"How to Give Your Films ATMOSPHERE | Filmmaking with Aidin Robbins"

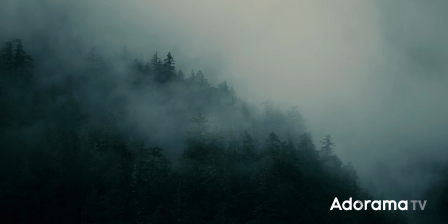(0:00)
How do you give a film atmosphere? Is it rain and fog? Is it a certain type of lighting or camera motion? Is it sound design? And beyond that, what even is atmosphere?
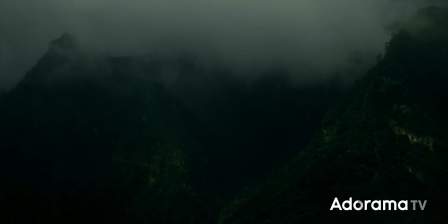(0:10)
I mean, you probably know exactly what I'm talking about when I say that, but I certainly couldn't put a clean definition to it,
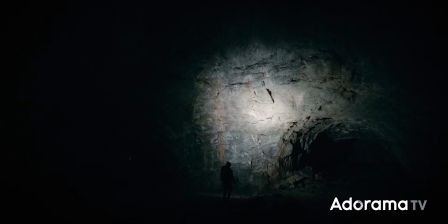(0:17)
and certainly not a clean list of techniques to follow to achieve it.
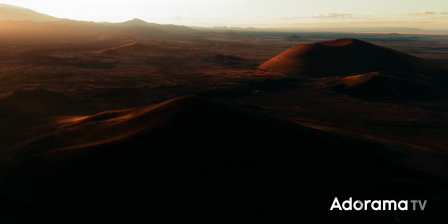(0:22)
But a few weeks ago, I did a project that made me want to try. My name is Aidin Robbins, I'm a filmmaker, I do videos here on Adorama TV, and a few weeks ago,
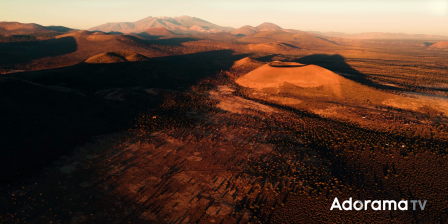(0:30)
I finished up a video all about these weird, kind of mysterious volcanoes in Arizona.
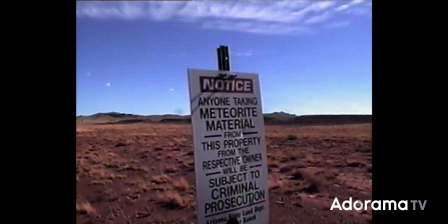(0:36)
This video is about science, particularly deep time and geological mysteries.
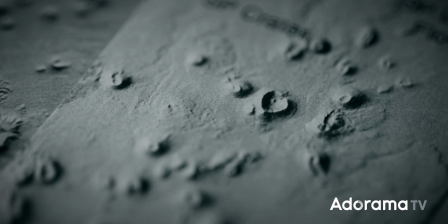(0:41)
It also depicts a very extraterrestrial looking landscape and has these
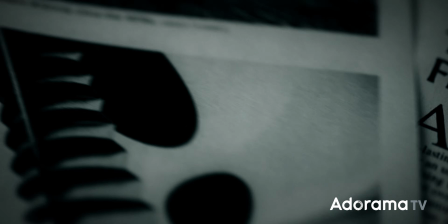(0:46)
side stories about the moon landing and weird cosmic art.
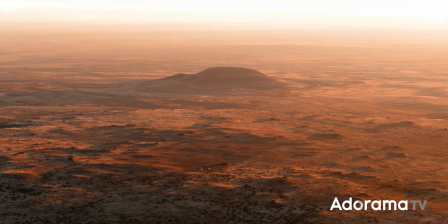(0:51)
So naturally, it needed kind of a weird sci-fi vibe. It needed atmosphere. Today, I want to walk you through how I made this project and how every stage of the process ultimately contributed back to giving this video a weird,
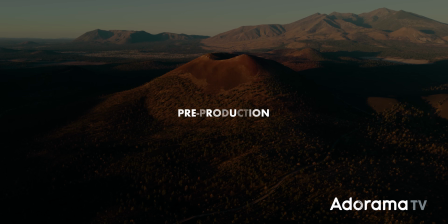(1:05)
spacey atmosphere, whatever that is. The best way to plan out your film's atmosphere in advance is by creating a mood board,
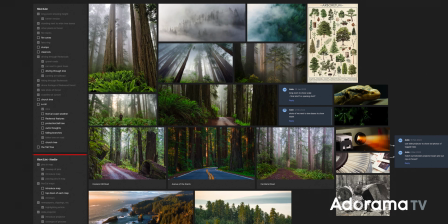(1:13)
just an arrangement of visual references that you can look at and get a quick at-a-glance view of your project's overall vibe.
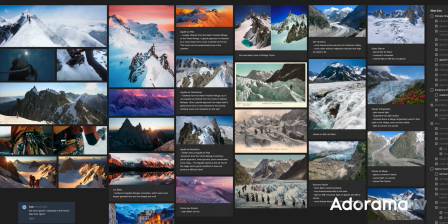(1:22)
It's also a really helpful tool for sharing with collaborators and giving them an idea of the project's vibe.
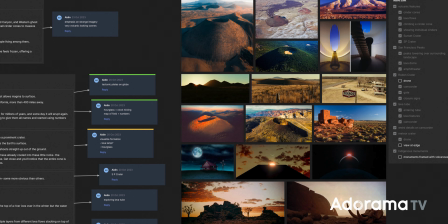(1:28)
This video's mood board is all over the place.
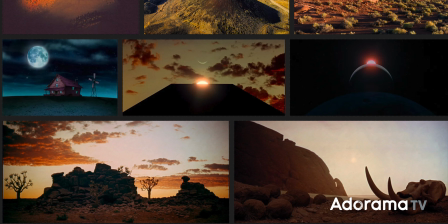(1:30)
Got some weird landscapes, some unique lighting references, some frames from 2001: A Space Odyssey, got some Courage the Cowardly Dog in there too. One of the earliest, most basic techniques for giving this video a weird atmosphere was just finding the weirdest locations.
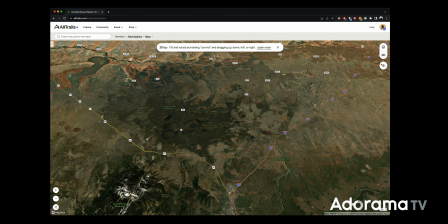(1:46)
There are more than 600 volcanoes in this little area,
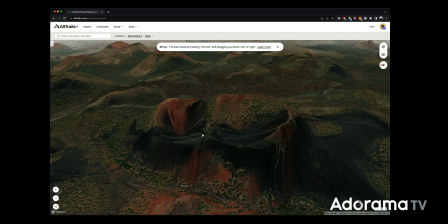(1:49)
so I spent a lot of time just poking around on satellite maps looking for the weirdest looking ones.
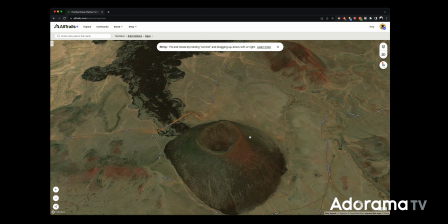(1:55)
The volcanoes with the most unique, smoothed out shapes and the least vegetation that were the most barren,
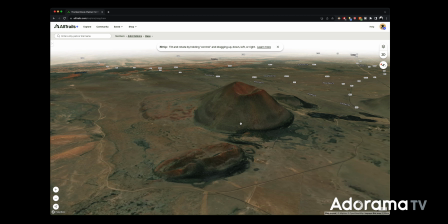(2:01)
just looking for the landscapes that appeared the most alien.
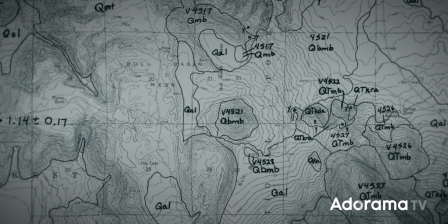(2:04)
I also sourced some weird research documents to include, like this labeled map of all the volcanoes and this digital elevation model. Now pre-production was done, I'd found some very alien landscapes and I could go out to Arizona and photograph them in a very alien way.
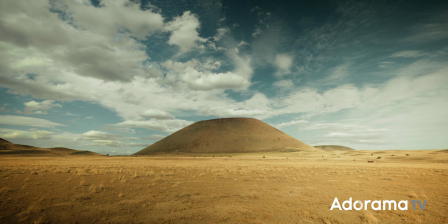(2:20)
From the ground, this landscape is beautiful and fascinating, but it doesn't quite look like another planet.
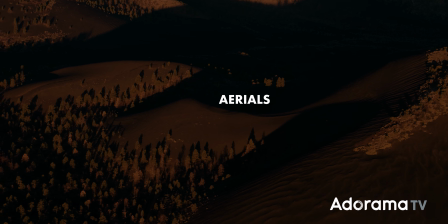(2:26)
The key to really showing its alien appearance would be to photograph it from above.
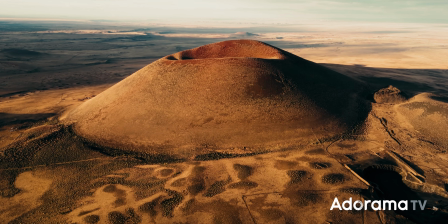(2:31)
And that's why this video has a ton of aerials. That was just the best way to show off the form of the landscape. But a drone shot from the ground next to a volcano still wasn't quite enough.
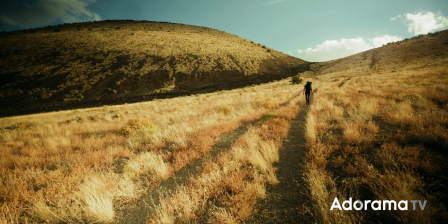(2:43)
Most of these cones are about 1,000 feet tall.
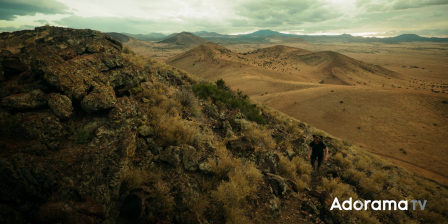(2:46)
So to really show off the craters on top of them, I had to get up onto one, then launch the drone even higher. I used a DJI Air 3 for this video, mostly because of the 70mm camera.
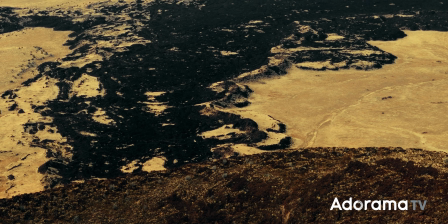(2:57)
That allowed me to isolate the strangest parts of the landscape and compress the landscape,
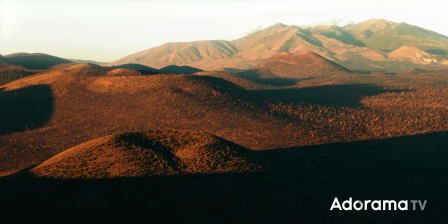(3:03)
emphasizing just how many volcanoes are in a small area.
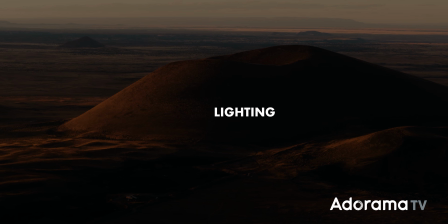(3:07)
Almost all of the drone shots in this video were shot at sunrise or sunset, which helped to bring out the existing warm colors in the landscape.
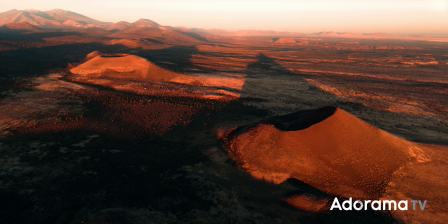(3:15)
That low light also helped to make the volcanoes stand out from the landscape around them,
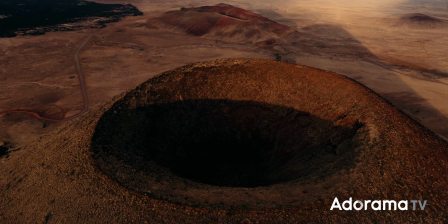(3:20)
accentuate the shape of the craters on top of them, and cast these insane pyramid-shaped shadows.
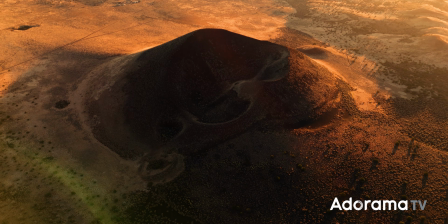(3:26)
I also shot a lot of footage looking straight into the sun, and the haze and backlighting helped to further simplify the landscape,
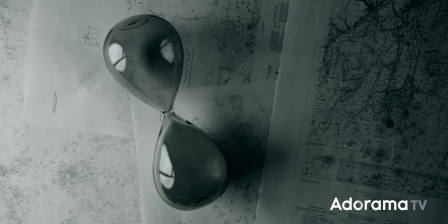(3:33)
reducing it to its most basic volcanic shapes. Now for the indoor shots, I wanted it to feel almost like we were shooting in a lab.
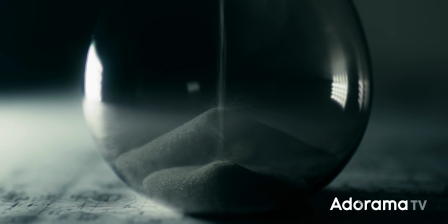(3:41)
Very cool and clinical, but with that same intense light and deep shadows.
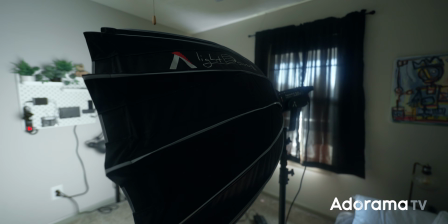(3:46)
For the most part, I lit these with my Aputure 120D angled off to the side with the light dome on the front.
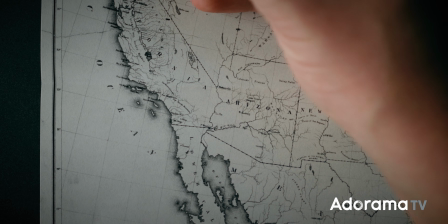(3:53)
That gave everything a nice, smooth, soft white light, but also allowed for some deep shadows since I wasn't using a fill light.
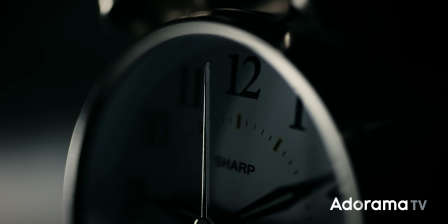(4:01)
For a couple of macro shots, I wanted an even harsher light, so I backlit them with a single, tiny Godox light panel.